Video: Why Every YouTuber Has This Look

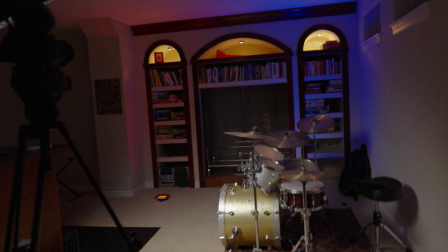[4:28]
But the whole reason I do this is because I don't have to run the power on my
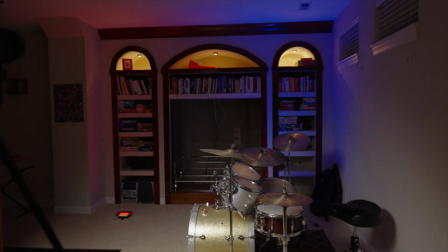[4:32]
accent lights very hard to try to like overcome spill that's happening on the background.
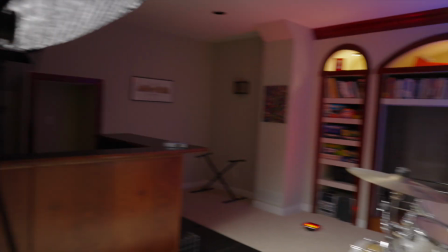[4:38]
And I have 15 feet between camera and bookshelf.
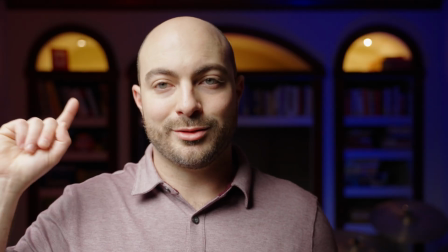[4:43]
This is the 300 with the grid on.
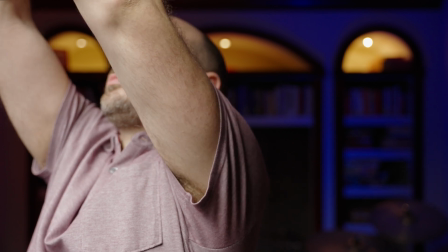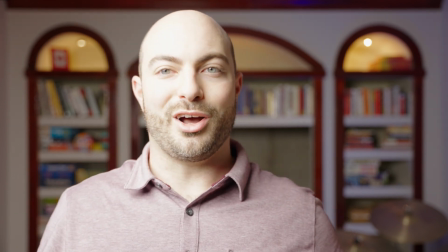[4:52]
This is the 300 with the grid off. Let's bring down the level a little bit.
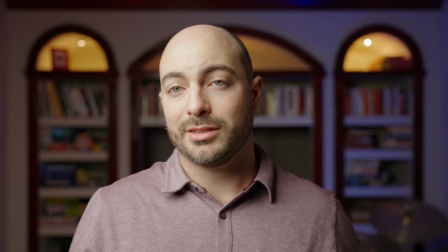[5:00]
32% on the 300. We had to add 53% just from putting the grid on.
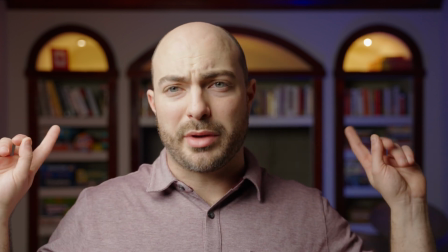[5:06]
But look at how much the background has changed.
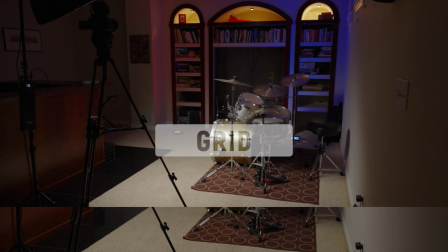[5:12]
Standing here looking at the background now, I can notice the significant difference. It's starting to wash out our color. because it's hitting so much more of that.
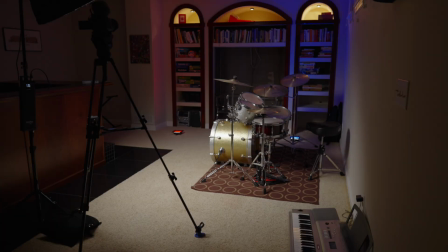[5:19]
The circle, instead of being a tight circle on the ground, is now a circle that goes the whole back.
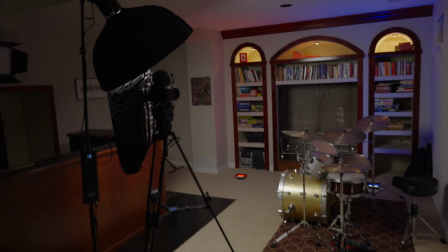[5:25]
With a fixture that's pointed more than 45 degrees downward, it makes a big difference, but you have to have a lot more light.
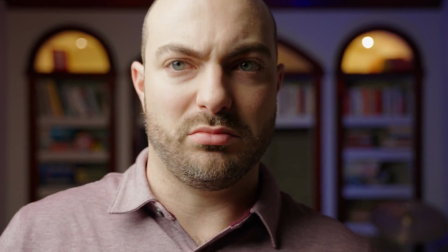[5:32]
So anyway, let's put that back up because it looks better to me. I like more contrast.
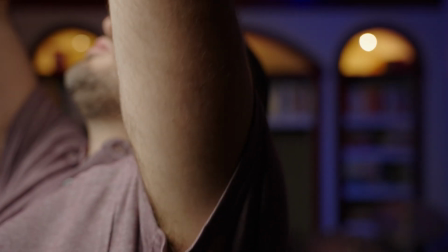[5:36]
More bright on my face means more eyes on my face. Okay, anyway, so here we are at 89%.
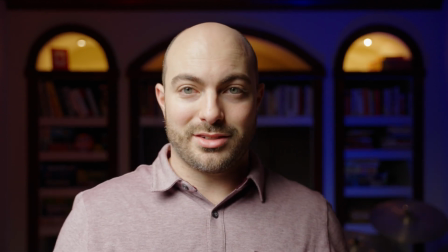[5:42]
But look at that background, that's like way more dramatic, isn't it? Other part of our setup is 2 more lights.
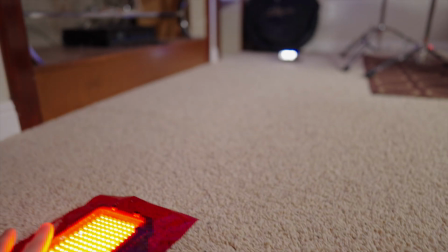[5:47]
What you'll notice is the gels are on them to give them color looks, because I haven't switched over to RGB fixtures yet.
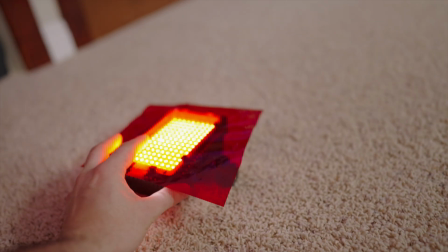[5:54]
The newer, if that's even how you pronounce it, newer 160s.
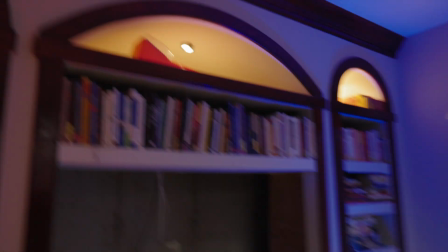[6:00]
Anyway, so I just got 2 of those. I just went with a red and a blue. So another part of this look, and a lot of YouTubers do it, is have practicals.
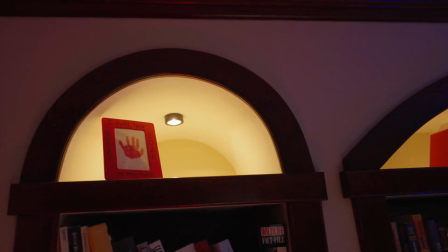[6:09]
I have practicals built into my bookshelf. Kind of neat. It's a little bit of color.
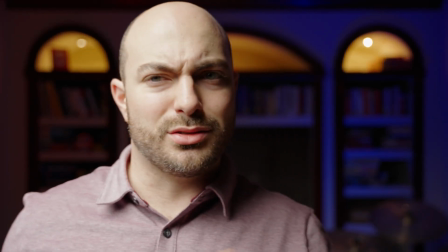[6:13]
Setting our camera to, well, mine's set to 5500 Kelvin.
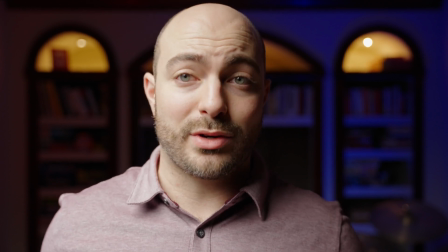[6:19]
Daylight balancing cameras usually around 56. We'll make the daylight white.
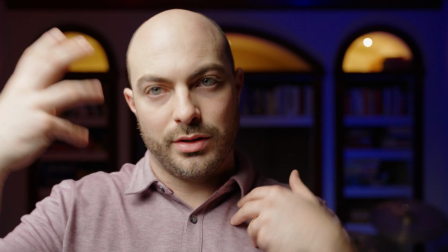[6:23]
This is daylight balanced light, so it's white in camera.
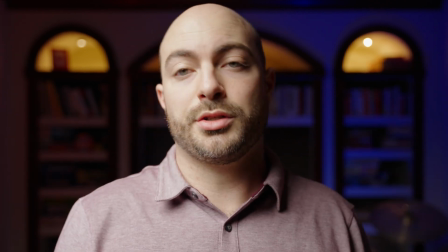[6:28]
So it makes those tungsten lights really orange, which actually I think kind of complements, makes this whole look a little bit cooler.
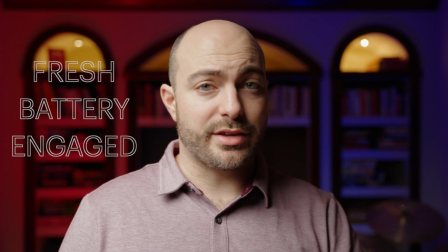[6:37]
So the other thing that's cool about accent colors like this is that if you're doing any sort of work on a product,
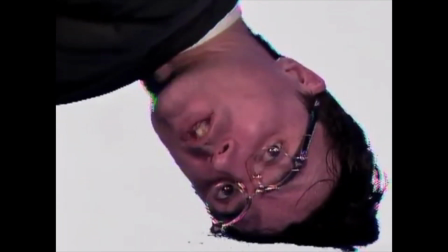[6:45]
even your talking head, and you may ask yourself, how do I work this?
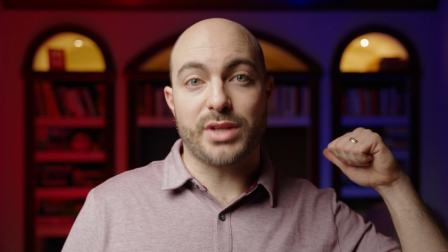[6:50]
Even your talking head can use accent lighting that will reinforce the
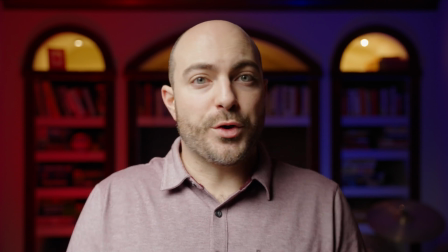[6:55]
brand and that'll support all your footage that is showing off that product that is that color as well. Thank you so much for joining me. I'll see you next time.